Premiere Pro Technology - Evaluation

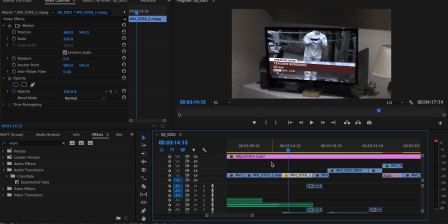4:13 exactly on the beat drop or the change in tempo and the volume, the shift in cuts, and it zooms in because of the use of the scale.
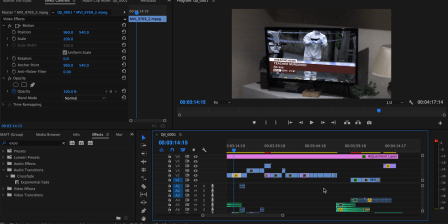4:25 Now, the last part of our sequence, we took some time working on the actual music involved,
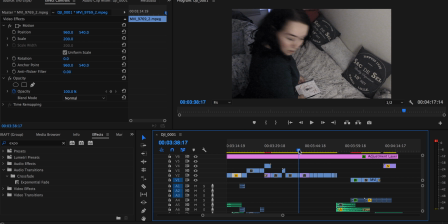4:34 and we decided to remove all soundtracks from the sequence. Now, we did this so that the audience would focus more on the mise-en-scène and the cinematography of the sequence than the actual audio, which normally audience would rely on in horror films.
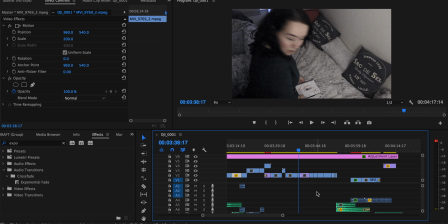4:52 And by doing this, the audience would concentrate more on the character's facial expressions and what's going on inside the frame. and we really wanted to make sure that our plot and our narrative was getting across, and we thought by removing the audio, this would happen a lot more clearly.
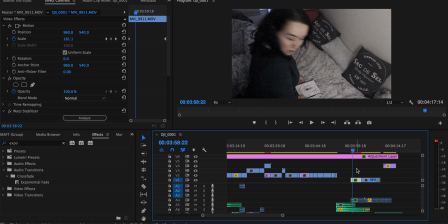5:09 Now finally, an effect that I learnt to use for the first time was Warp Stabilizer.
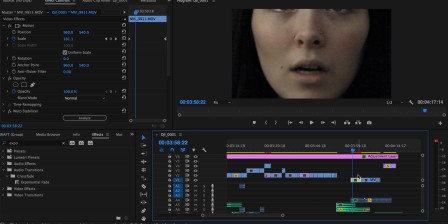5:15 Now, Warp Stabilizer was placed upon a zoom out, and the zoom out was done by scaling and keyframing. But the effect can be placed upon the sequence to make the zoom out more smooth, and because the zoom was actually shaky to begin with, less shaky.
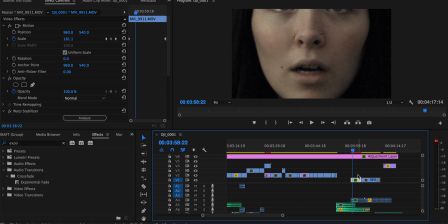5:34 And the smoothness of the actual zoom out became a little bit spooky and supernatural. And we wanted this to happen, especially at the end, to show that even though it became to a new state of equilibrium,
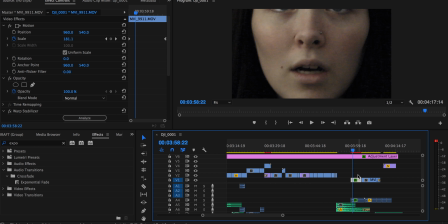5:49 it was still a disturbance, and still something was happening to our character. A little bit of evil was still involved. So during our project, I have learned to use a lot of editing effects, and thanks to my teammates, they have taught me how to use new ones.
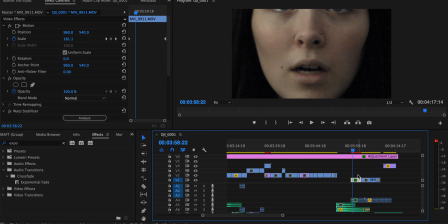6:09 And by researching through the internet, YouTube, and other convergent forms, I've learned to also edit. I'm very glad that I have, so I can use it in more drafts and different projects later on down the line. And I'm happy that with the project that I have finally made with my group.
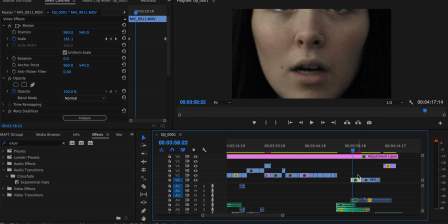6:27 That was my technology evaluation for Premiere Pro.